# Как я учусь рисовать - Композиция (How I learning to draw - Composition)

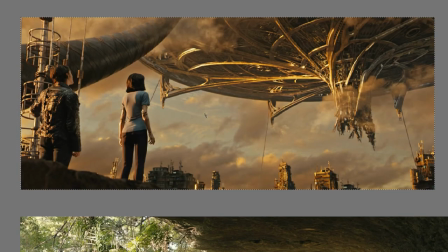Если же он преграждал нам путь, как в этом случае то есть он был целью нашего пути то я видел именно вот в таком ракурсе картинки я не помню досконально но мне кажется что
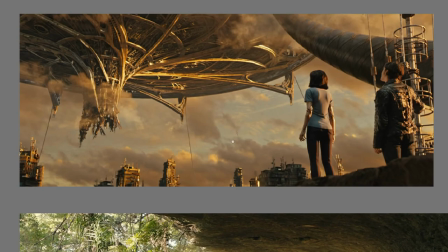это вот работает именно так восприятие кардинале меняется даже ситуация
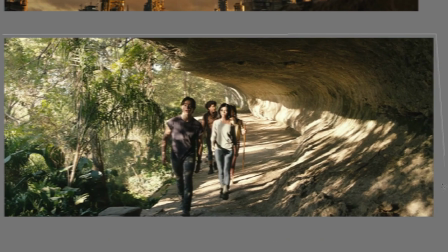с часовой стрелкой что если мне флипнуть по горизонтали вот эту
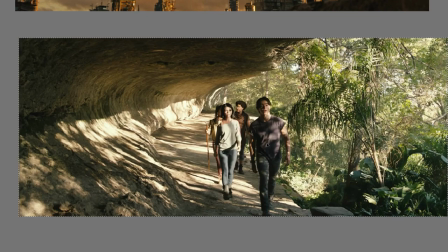картинку ощущение меняется несмотря на то что здесь как
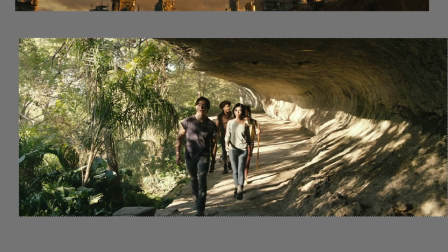такового направления особо нет но она чувствуется она чувствуется посредством вот таких направляющих задается перспективными линиями а здесь ритм ритм который подчеркивает движение вдоль причем здесь даже такое
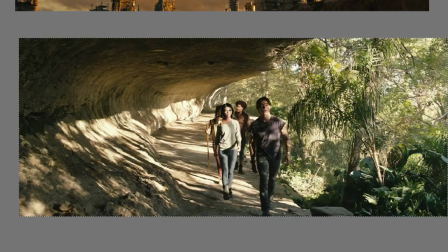пустое пространство вот так если смотреть они двигаются
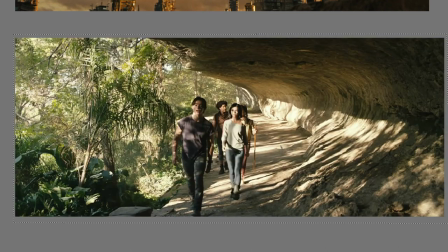туда вперед как будто бы вот так если смотреть они двигаются назад потому что мы смотрим слева направо и как бы нас вот это вот пространство заставляет развернуться а эти люди
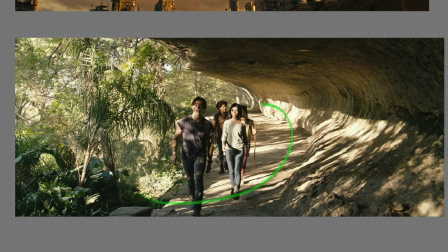идут напротив напротив этой самой цели идут на нас самого самого меня как зрителя разворачивают разворачивает вдоль вот этих вот
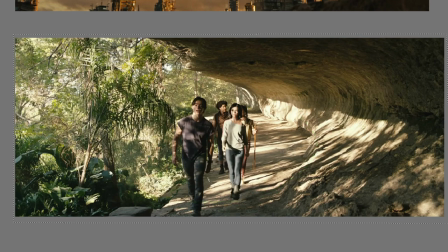выделяет этот объект и создавая движение не знаю почему это так но я воспринимаю это вот это вперед они сюда двигаются а это назад они идут вот сюда я понимаю так и
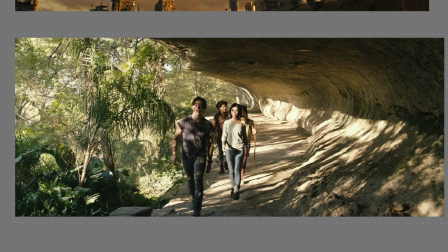контекстуально интуитивно и в то же время понимаю что они потом этой же дорогой пойдут обратно но тут
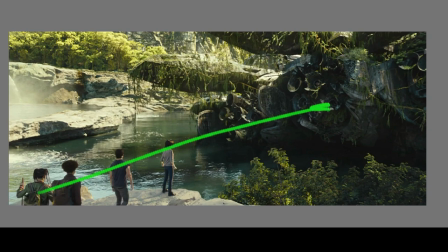все достаточно четко и понятно вот они сюда пришли вот она их цель если я
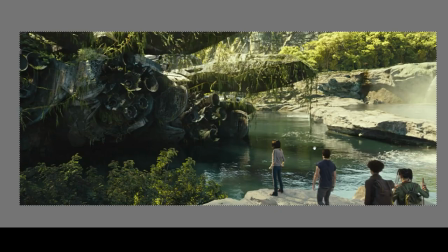отражу эту картинку по горизонтали я увижу что вот эта штука
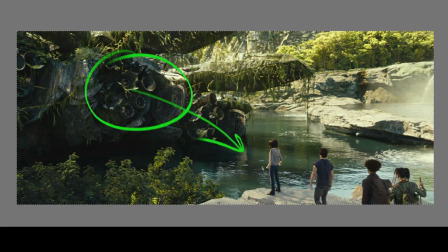таит в себе какую-то угрозу и они пришли на нее посмотрите дальше они пойдут вот сюда ну то есть обойдут и пойдут дальше своей дорогой она не представляет для них никакого интереса просто посмотрели как на экспонат а вот так они пришли именно туда
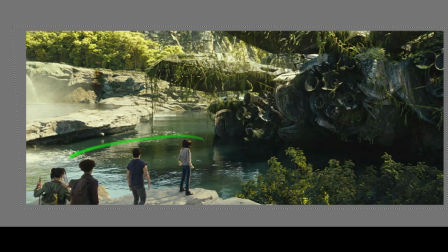куда хотели потому что здесь идет такое расположение объектов здесь и здесь плюс контраст большого и маленького и это все подчеркивается направляющими которые четко говорят вот сюда вышли ребята здесь всякие разные детали которые все это дело подчеркивают тоже
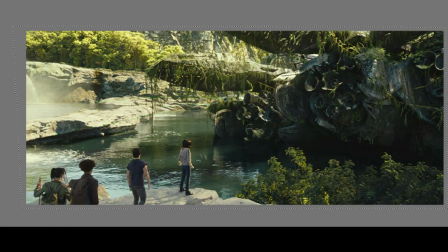заставляя нас больше разглядывать этот объект, но эти фигуры людей мы воспринимаем автоматически. Даже если центр композиции здесь где-то, мы автоматически воспринимаем, что а здесь фигуры,
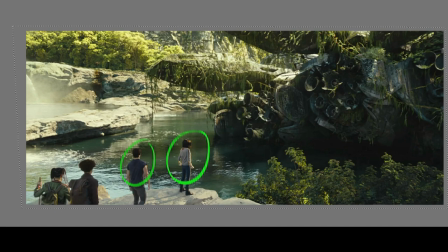б они смотрят сюда, и с этот объект то, что им надо, даже вне контекста.
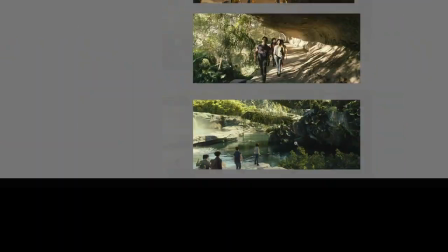Достаточно очевидная такая штука, но интересно. Интересно наблюдать за тем, как это все отражается.
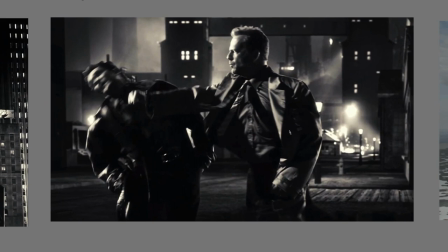Противостоянием борьба. Мне очень интересно было наблюдать за тем, как я это все вижу, потому что когда я по горизонтали отражаю, я тут же воспринимаю картинку иначе. Оп, я уже иначе воспринимаю. Оп, уже иначе. То есть изначально кадр вот такой.
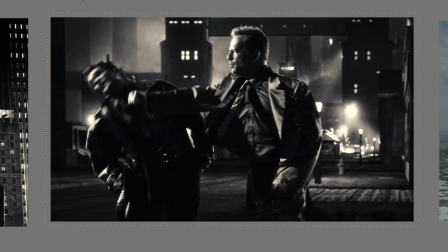Мы четко понимаем, что два человека. Один получает люлей, другой эти люли раздает. Бесплатно. Но я не понимаю, Кому сопереживать? Этот объект более яркий и контрастный и расположен ближе к центру.
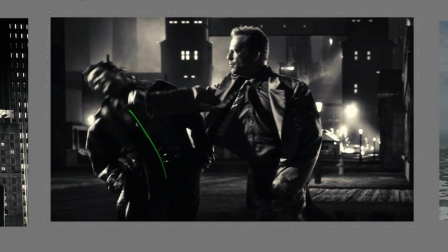Этот менее контрастный, к тому же еще и в движении, кадры замылен. Он темнее, к тому же. Я воспринимаю это на уровне пятен, что этот персонаж, он тот, за кого я болею.
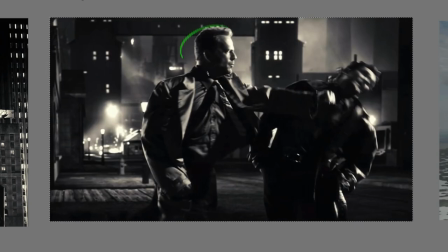Но если я вот так поверну, я буду думать, что он ударил своего друга. к этому персонажу, у меня будет меньше агрессии, меньше негативного впечатления.